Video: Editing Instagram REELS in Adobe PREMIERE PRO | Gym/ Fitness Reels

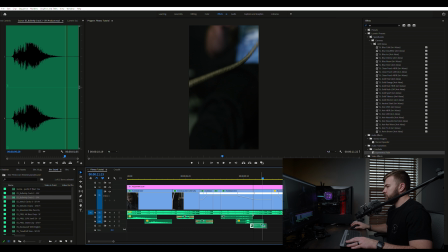(12:19)
So we need to scoot that over pretty far actually. There it is. I might even slow that down as well, just to make that whipping sound, or just to make that crack a little bit lower pitched.
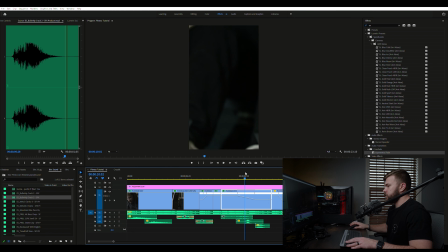(12:35)
Yep, awesome. So that's almost perfect right there. All right, moving on to the Assault Trainer. So once again, we're gonna hit some treadmill sounds. Treadmill here. We actually wanna speed up the sound of the treadmill right here, so we're gonna speed that up probably to about 400%. Make it nice and quick sounding because he is running pretty fast when it's sped up, obviously.
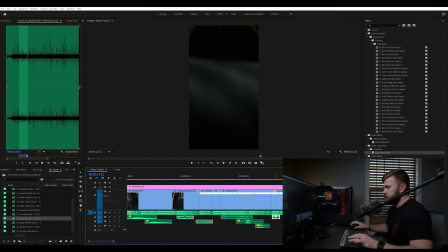(12:53)
Now, once we actually slow this down, I want this treadmill sound to be accentuated again with a slower, lower pitch sound. So we're gonna take that same treadmill sound and we're gonna duplicate it, pull it over, and we're going to go to speed, slow it down to 50%.
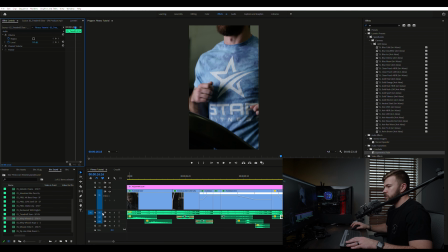(13:10)
And I'm gonna up the sound of that and mute our music track just so we can hear that pretty well.
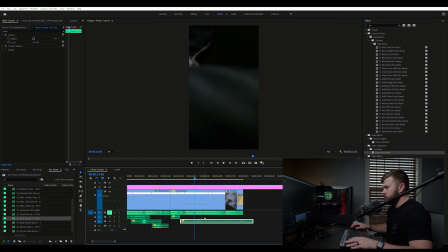(13:19)
Move that down and over, and I want those footsteps to line up. So that actually lined up pretty well as it was. I'm gonna pull that over. So we got fast running, boom, boom.
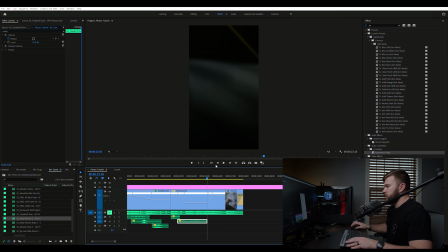(13:35)
Might even slow that down a little bit more just to make it line up better. Go 40%. Awesome, so that's lining up. We're gonna take that back now and we're gonna speed it back up. So we're just gonna duplicate that sound, pull it over,
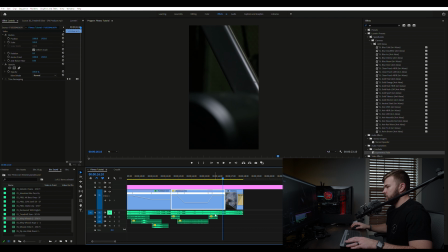(13:51)
and that should get us to the end of that clip.
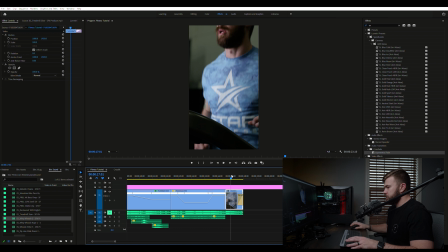(13:55)
And finally, our last clip here is once again just a slow motion sound of him running on the Assault Runner here.
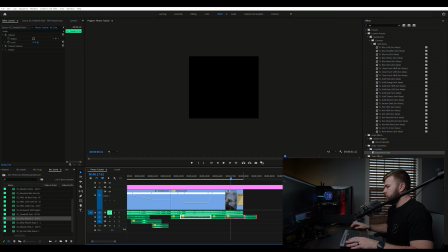(14:01)
So we're going to duplicate our slow treadmill, drag that over, and as long as those steps look like they match up, we should be good.
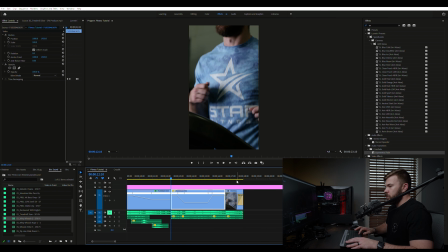(14:08)
So that matches up now. Let's go and finesse this a little bit.
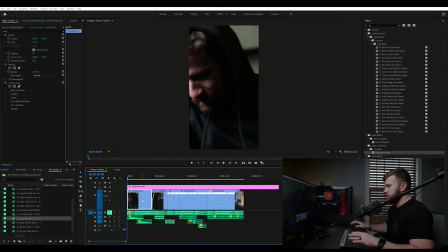(14:13)
So I always like to do kind of a rough edit with my sound, and now we're gonna finesse them, do our fade ins, our fade outs, just so everything kind of meshes. We don't want anything to sound choppy. So I'm gonna do a lot of exponential fades here. We're gonna fade in on both of our stationary bike sounds here. I'm gonna pull that fade back, pull that fade back a little bit as well.
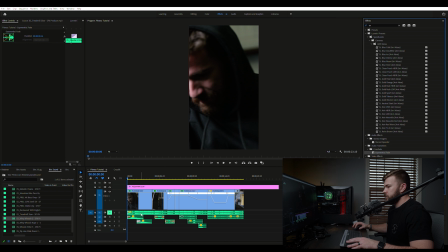(14:32)
I'm gonna fade this one out, pull that over. Now on our actual treadmill sounds here, I'm gonna use a different effect called constant power. Because these are right beside each other, there's no need to fade them in and out. So we're just going to go ahead and hit constant power here in between clips or in between sound bits.
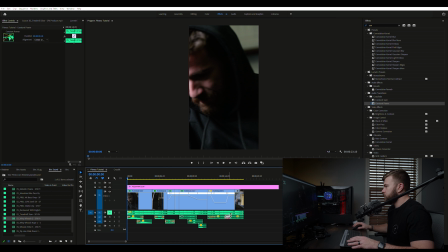(14:52)
We're going to go constant power there in between sound bits, kind of squeeze that a little bit, and constant power here between these sound bits as well.
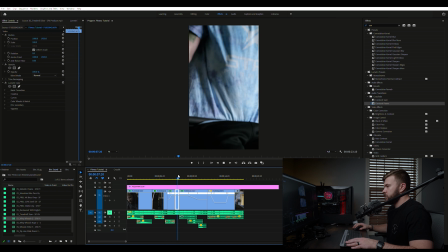(15:00)
Let's go over here to our fade. Go over here to our chain sounds.
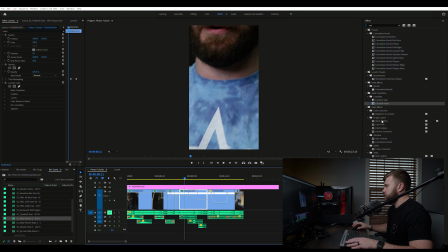(15:06)
We're going to go ahead and fade those in.
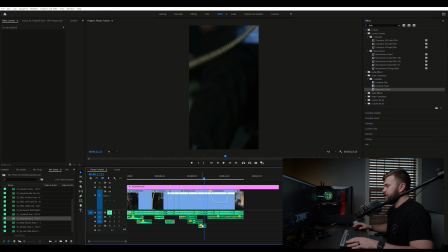(15:14)
And we're going to lower the sound of our whip crack.
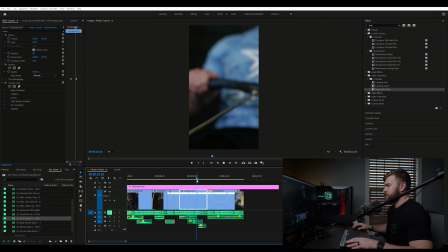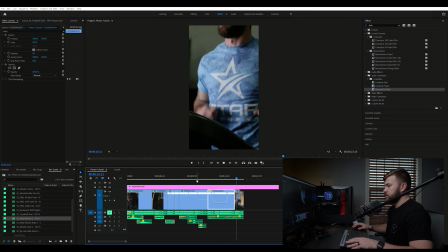(15:28)
And I think that does it.
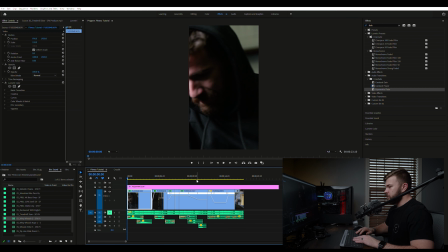(15:33)
So that's kind of a rough draft. Obviously there's more finessing to do, but you get an idea of the structure of how I edited this reel. And once again, I'm not going to go into color grading. The actual color grading for this was very easy. I did my conversion, I did my saturation, my contrast adjustments, and then I actually used a finishing LUT from Color Grading Central.
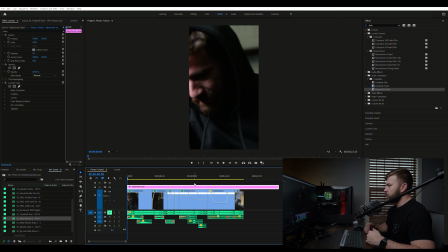(15:52)
Huge fan of Denver Riddle and the LUT packs that he has, so very simple grading process for this one, guys. That is the editing process for this particular video. Obviously, there's a million different ways to edit an Instagram reel. Some people may think that it's overkill to shoot everything on a camera and then post it to Instagram, but we are trying to make the content for our customers look a little bit higher level than what somebody may shoot on their phone. Me personally, as a business owner, I can't go to another business owner and say, hey, let me shoot your content on my iPhone.